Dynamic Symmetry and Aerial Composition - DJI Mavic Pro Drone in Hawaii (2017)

What's up guys? I'm here in my Chinaman's hat, which is that little thing over there.
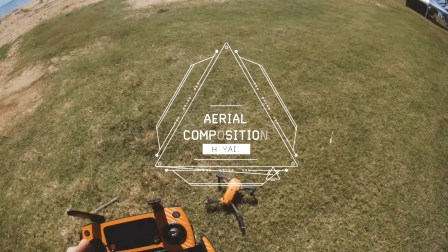16s
And I'm gonna try and show you guys how I do the aerial composition. I've got the grids.
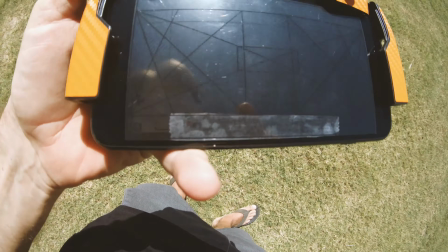23s
I've got the Route 6 grid on my iPhone 7 Plus,
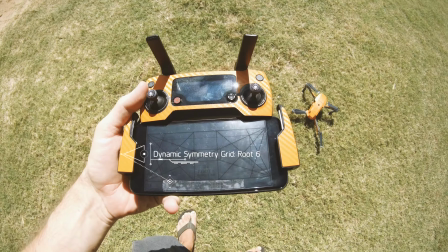27s
and I'm gonna show you how I do this with the drone and fly it over there and see if I can get a good composition.
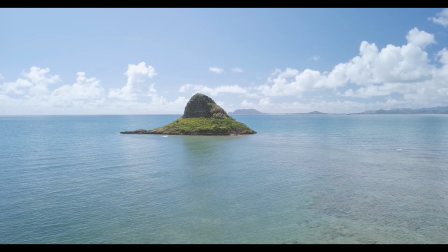37s
Okay, so I'm flying to the island right now,
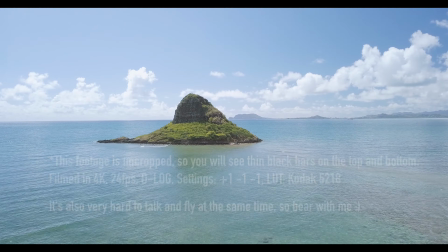41s
and we can see that the distant island in the background is kind of interfering with the shape, so I'm going to take it to the left a little bit,
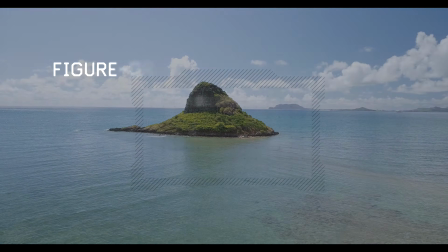49s
and we can get a clear figure ground relationship, and then we can compose it from there.
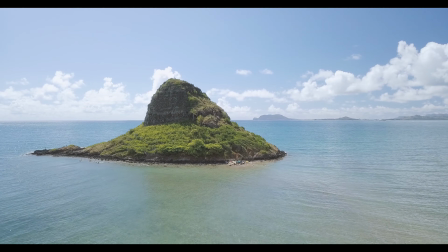59s
So, just getting closer, and we could probably lock it into this reciprocal on the right.
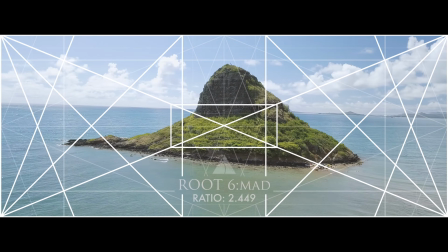67s
So I'm going to take it to this way, and I'm also looking at the lighting on there,
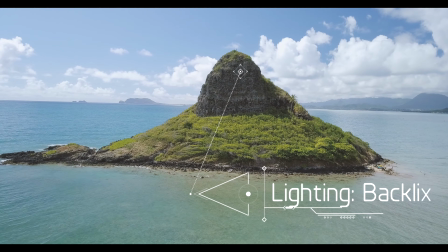79s
and I'm going to have a good figure ground relationship with the distant islands,
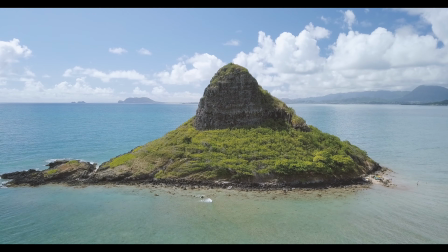86s
and I'll probably just raise it up a bit so the tip of the island is
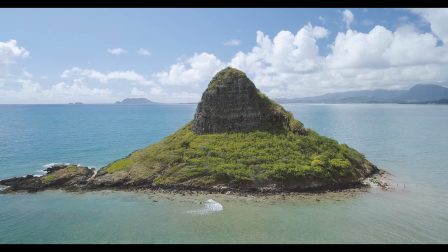95s
with the white clouds in the background. So I'm not going to lock it into the reciprocal, I'm just going to kind of parallel it if I can,
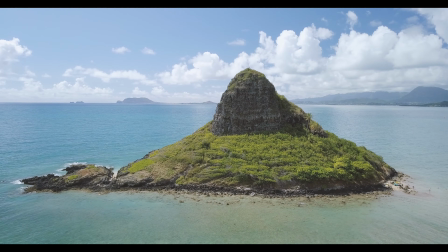105s
and see if I can get left to include everything. Alright, so we've got the whole island on there.
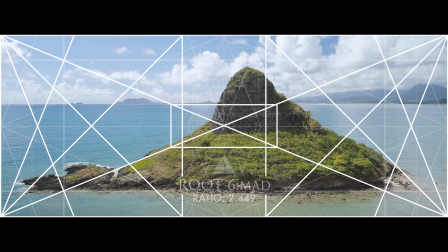114s
We've got good figure ground relationship. The tip of the island is showing, and I'm almost locked into that right reciprocal.
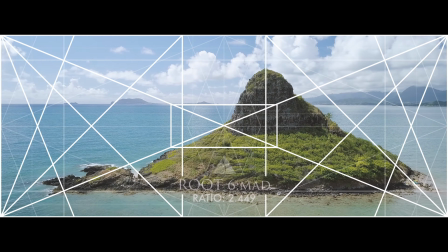123s
Let's see if I go a little bit more right. See what it'll look like.
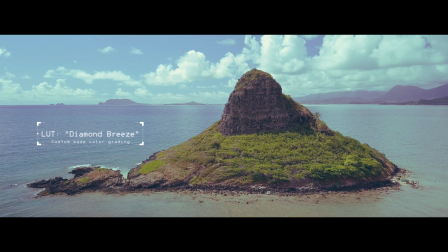131s
Not bad. So I'm balancing it,
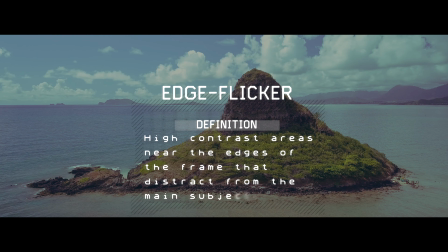136s
looking for high contrast around the edges, and it looks pretty good for right now. So now I'm going to try the other side.
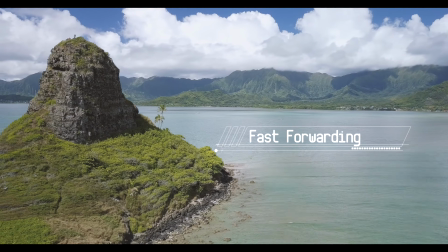147s
So this is the side the light's hitting on, and I'm going to try and line it up with the distant
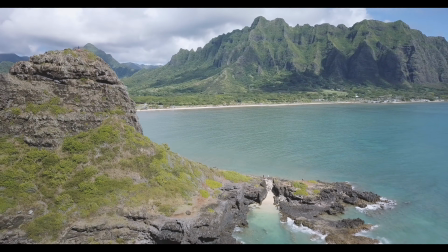156s
mountains in the distance. Let me back up a little bit. So right now we can see the tip of the island is, well, you can see someone up there.
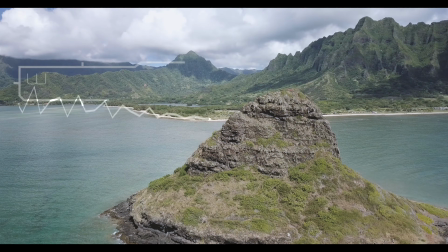167s
So I got weak signal, and it just blanked out.
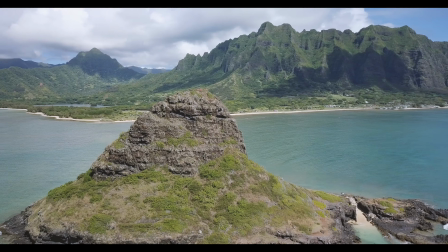173s
Now it's coming back a little bit. So the tip of the island is
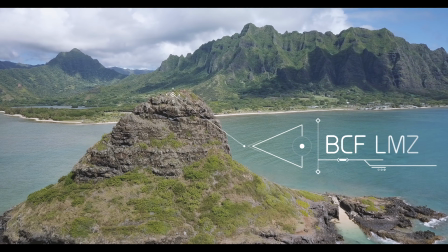181s
overlapping badly with the background, so all I got to do is raise it up a little bit.
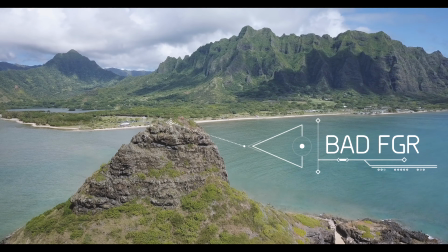185s
And I think the reason it's giving me weak signal is because I'm behind this island.
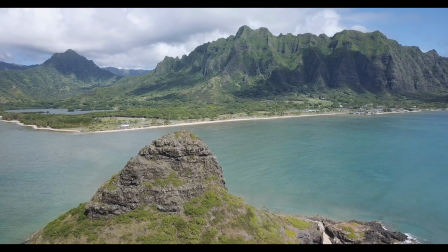190s
So now I should be able to have better signal here.
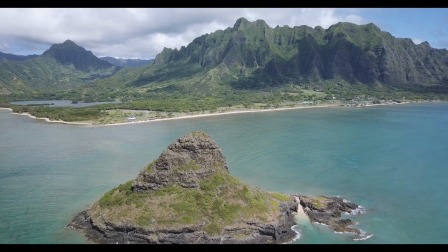197s
Let's see. So I want to try and get the island plus the mountains in the background.
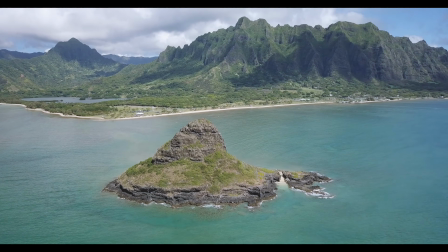205s
So right here, you can see the island. I'm going to go a little bit left.
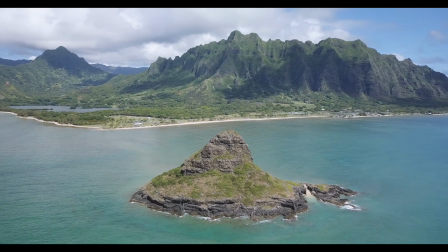211s
Maybe the tip of the island can create a coincidence to the tip of the distant island.
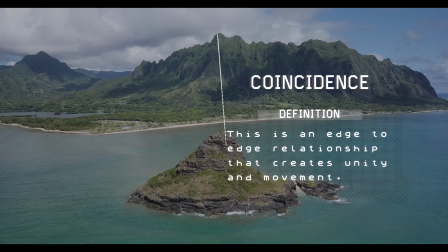217s
I'll go back a little bit, and it looks pretty good.
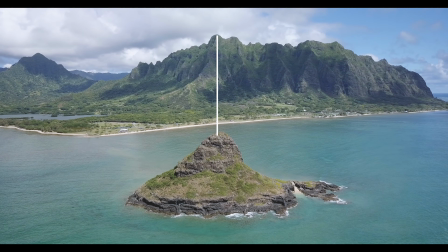223s
I'm going to focus on the island. And I'm a little overexposed because I'm shooting in D-Log.
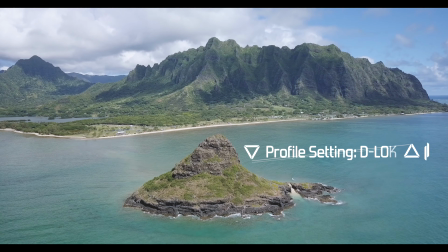233s
And let me go back just a little bit more and up.
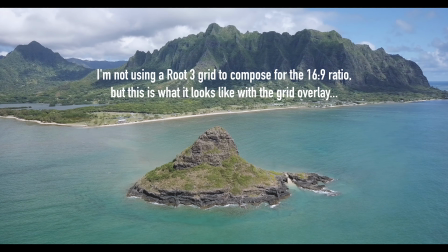239s
And I'm going to tilt the gimbal up just a bit.
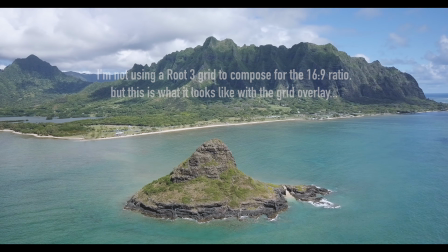247s
So that's what that looks like. That's full screen.
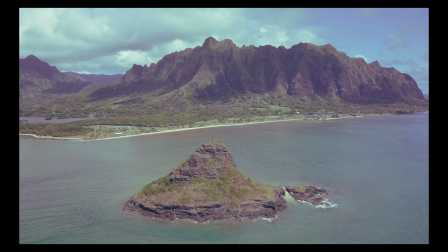251s
I'm composing to full screen. Now let me try composing just to the grid, the Route 6.